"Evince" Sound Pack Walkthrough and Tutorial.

Hi, it's Chris from Duende Sounds, and in today's video walkthrough, I wanted to show you some of the creative ways of using Evince Sound Pack. Many of you have asked for this tutorial, so without further ado, let's dive in.
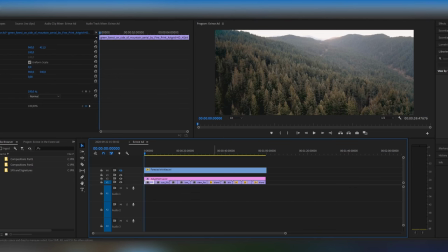[0:11]
For this quick tutorial, we have put some nice stock footage together to show you some of the great ways of using our sound pack. I'm using Adobe Premiere here, but our sounds work in the same way with any other video editing software like DaVinci Resolve,
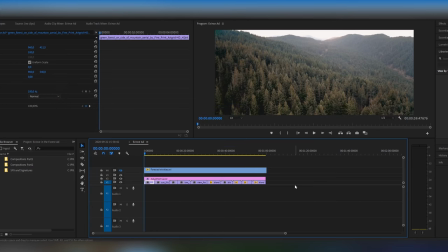[0:28]
Final Cut Pro, or any other video or music software. Firstly, let's add some ambience to make your sound match the video.
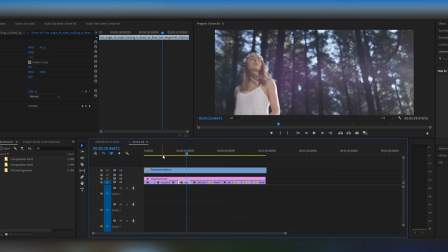[0:37]
This known sound design technique really brings your videos to the next level.
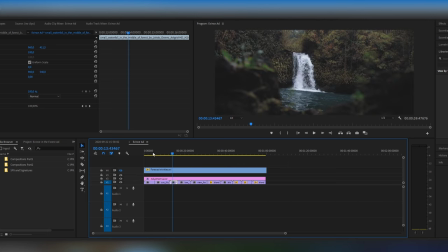[0:42]
In this case, we have a nice landscape drone shot over this big forest.
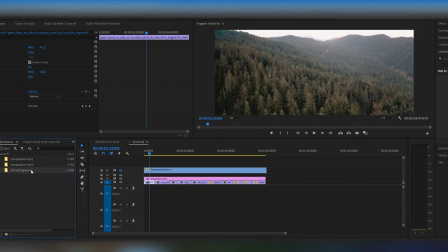[0:47]
So let's use this wind over the desert sounds to bring that space and nature outdoors feel.
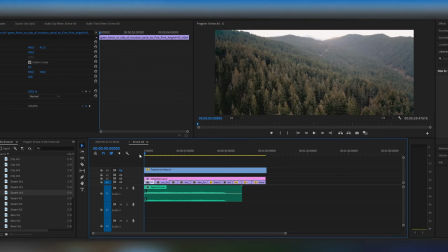[1:06]
Now let's create a waterfall sound by stacking up audio from ambience folder.
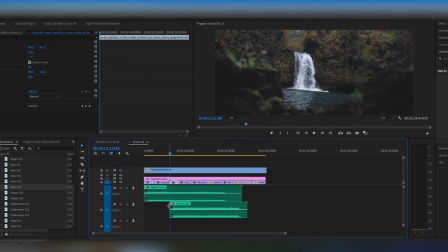[1:12]
Let's have a river version 3 sound, which already works great on its own.
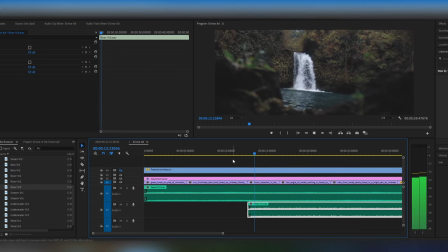However, to add depth into the sound, let's stack it up with underwater version 1
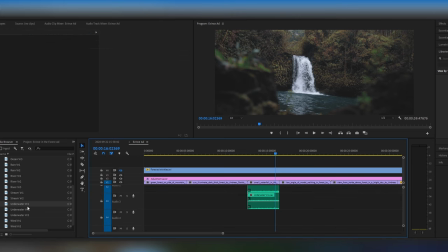[1:34]
and ocean version 3 sound. Let's hear it together.
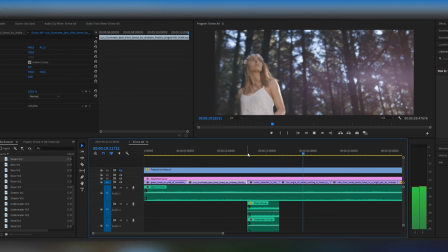[1:46]
That's nice. In the next scene, we can see the girl's hair being moved by the wind,
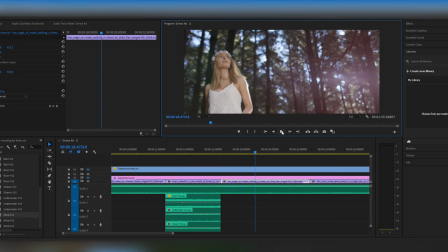[1:52]
so let's reflect that moment with audio by adding wind version 1 sound. Let's hear it.
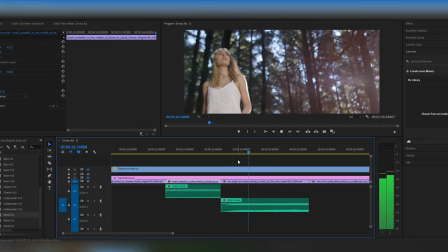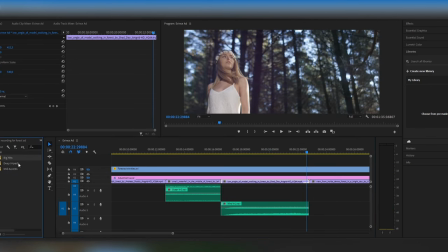[2:09]
That's just beautiful. In the hits folder, you will find a great range of cinematic style hits. They really work well for scenes introductions. For that reason, let's use a subtle deepness hit sound, a long version, and let's place it at the beginning of the second scene.
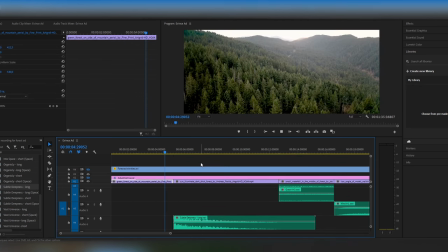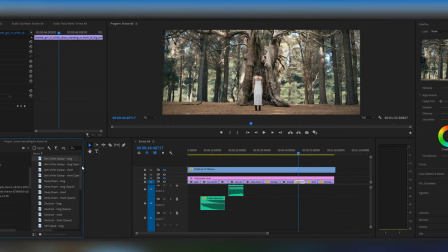[2:34]
In the same way, let's have another hit sound titled Vast Universe, a long space version. And let's place it at the beginning of this big tree scene right here.
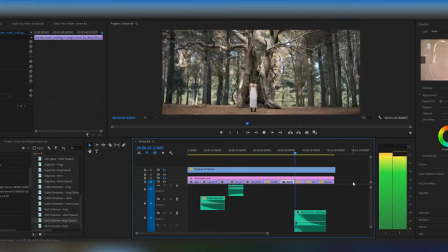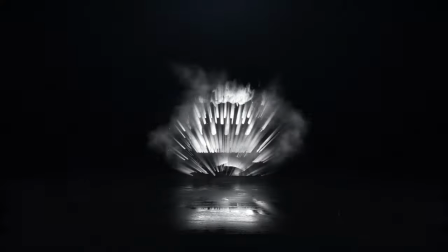[2:54]
Great. Moving on to music. Now this is really where Evince proves it isn't just a sound pack.
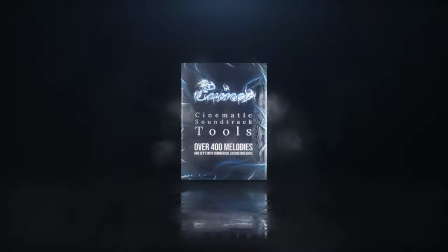[3:02]
It's more of a set of sounds and melodies that you can mix and match together without worrying too much that those sounds wouldn't work together.
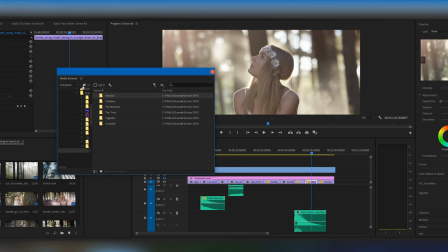[3:10]
In that way, you're essentially creating your own custom soundtrack. Here is how it works. At the time of making this video, you will find 13 composition folders. We keep adding these sounds every 4 to 6 weeks, and once you own the Evince pack, you get those updates for free.
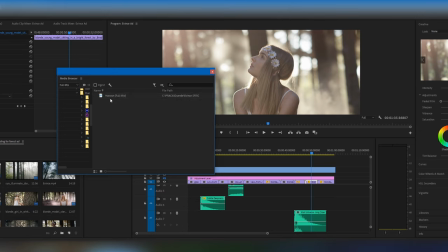[3:27]
Each folder contains 3 subfolders: arranged parts, full mix, and loop blocks. The full mixes of each composition are great to preview all of the
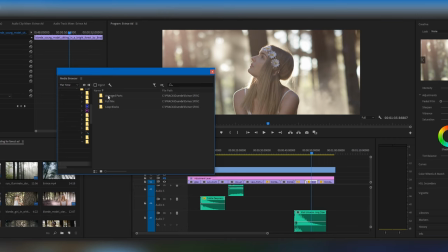[3:41]
compositions and also just to use them as a ready and mixed and mastered background music to your video. It's royalty-free music that you can use for your own personal and commercial projects.
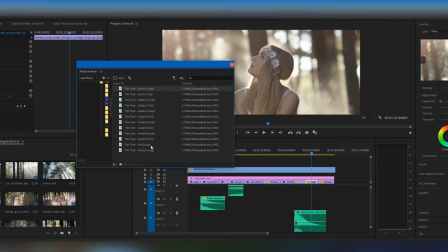This is how we start building a soundtrack to our video.